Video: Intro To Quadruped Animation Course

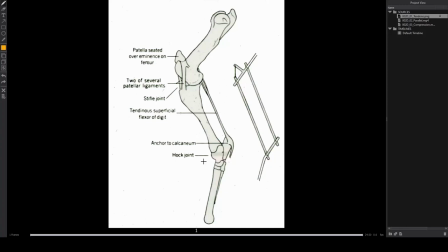1252s
These are super well adapted to being quadruped for quadruped locomotion. The hind legs are socketed into the joint, which gives them good support. And so the muscles wrapped around them are strong and can be a little heavier. And this gives them a lot of power. They are what we consider the drive of the animal.
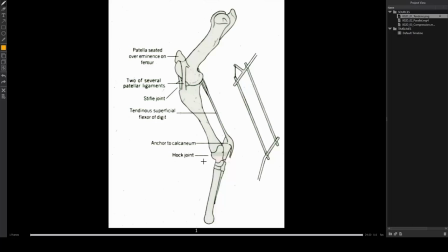1271s
The front legs also help drive, like as in the locomotive sort of pushing, but they're more meant for steering and grabbing and doing other stuff. Really the power we consider in most cases, the hind legs are the driving force.
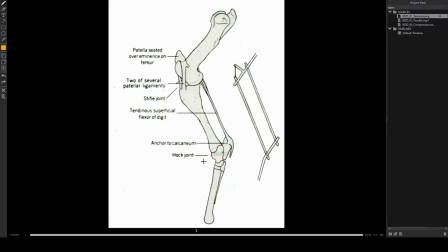1285s
In a walk cycle, it's a little more spread out. So it won't come into play too much into these videos, but it's just something to keep in mind. The first big implication for animation is this tendon. that sort of helps to keep the upper part of the leg and the lower part of the leg aligned.
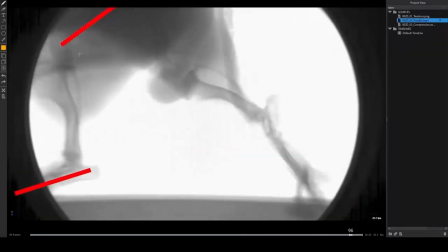1302s
So if we watch any kind of, this is a trot, it's not really a walk, but in general, you'll see that at every frame of its motion, those legs are lined up, right?
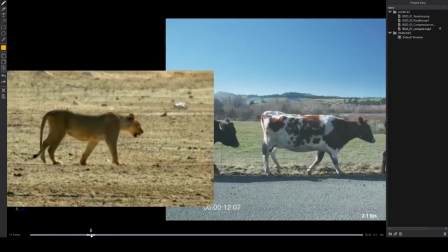1311s
And if we go even back to our earlier example, you know, you can pick any frame you want. Basically, we'll start here. And in general, especially for walk cycles, they're generally lined up.
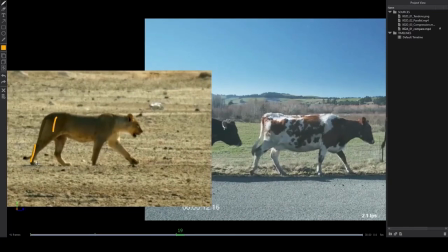1325s
It's not, the skeletons themselves aren't super lined up perfectly, but above the skin, it tends to feel that way. And it's really important to remember this because in CG rigs, especially with IK, this doesn't happen naturally. In fact, most rigs will have a control for the hawk in some way. Sometimes they'll have a control for the top and the bottom to sort of adjust that.
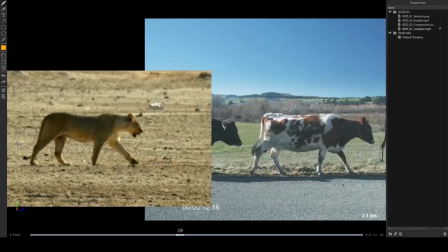1345s
And a lot of animators forget to do this and they just don't really fix their in-betweens and it leads to some kind of awkward looking poses. it's a little more forgiving with non-realistic characters like fantasy creatures and stuff like that because they are a little more abstract and maybe not
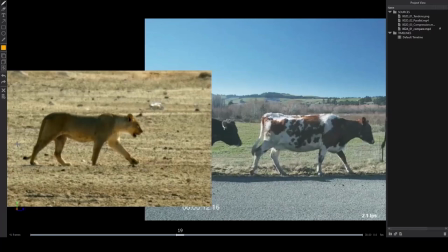1361s
something that we're used to seeing you could get a little away with it not being perfectly aligned but in real animals especially you definitely don't want to forget
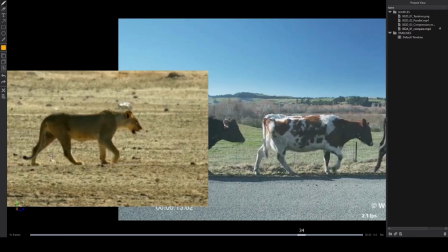1370s
this doesn't matter the animal they'll always feel pretty aligned throughout all the movement very important tip for walk cycles the next one is a pretty big landmark for weight and sort of a sense of taking the weight correctly,
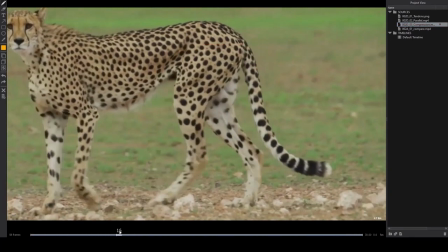1384s
it's the compression. So when I watch this guy, the moment that matters on every step, and we're talking about the back legs now, there's always going to be the moment when it lands. When the foot lands, two things have to happen.
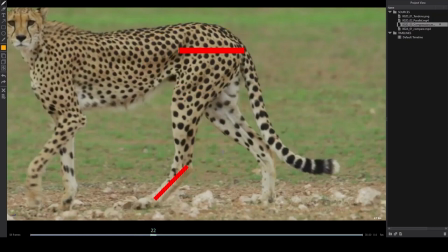1398s
The hips need to keep sinking for just a little bit to take the weight. In real time at 24 or 30 frames a second, it's usually about two frames. So the foot will plant, the hips will keep sinking for a couple of frames before they lift.
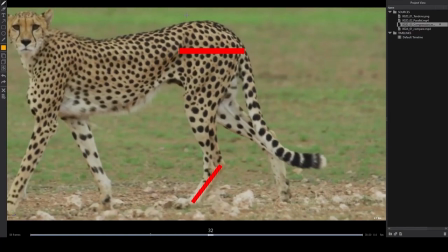1411s
I see a lot of animators do this incorrectly. It's definitely worth not messing this up.
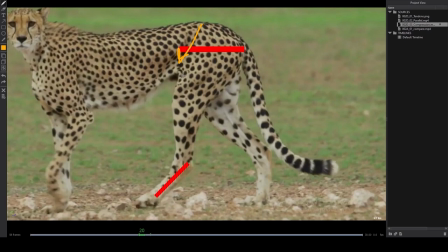1416s
This will really hurt your weight if you start lifting too soon. While the hips are sinking, the hock will compress down. You sort of see this action here. It's a quick little hit. We'll play it.
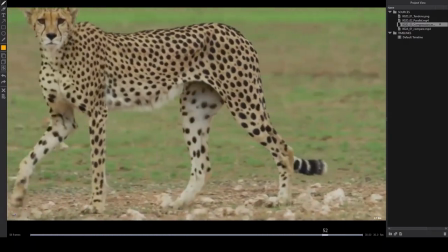1431s
Those two combined together, the hips dropping, the hock compressing, that really helps with the weight. When you then combine it with the hip hop and this axis lifting, you really get a sense of the animal's leg taking the weight, transferring it over.
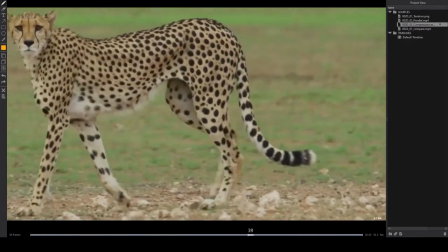1445s
These are really necessary landmarks to help with the weight. So once again, both upper and lower legs should try to stay parallel in general. It doesn't have to be perfect, but pretty close. You definitely want to avoid extreme cases where the upper thigh is pointing down and the back leg feels very flat. That's going to look really weird, period. The exceptions being some run cycles, jumping actions, certain things climbing, but we'll get into that in another series maybe. The other big landmark is this moment. Hip compression, hot compression. You don't want to forget that.
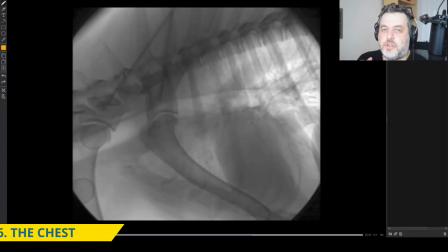1477s
All right, we'll move on to the next one. Let's go over some tips for chest animation. Here's an x-ray of a dog walking.
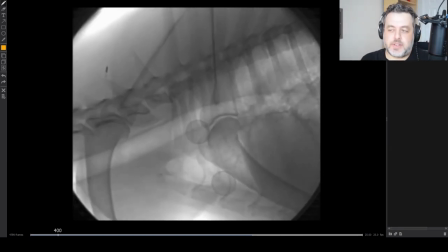1487s
The first thing you might notice, and I'll show you a CG version in a second,
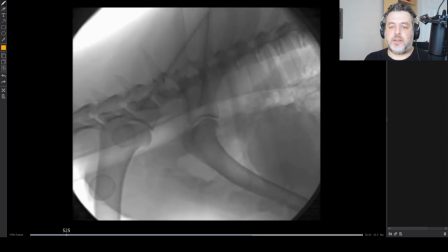1491s
is how little the chest and spine are really contributing to the movement of the front legs.
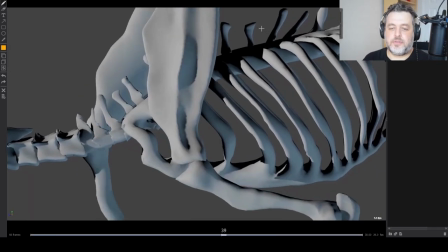1497s
Here's a rough CG version, sort of to simulate what you saw in the x-ray.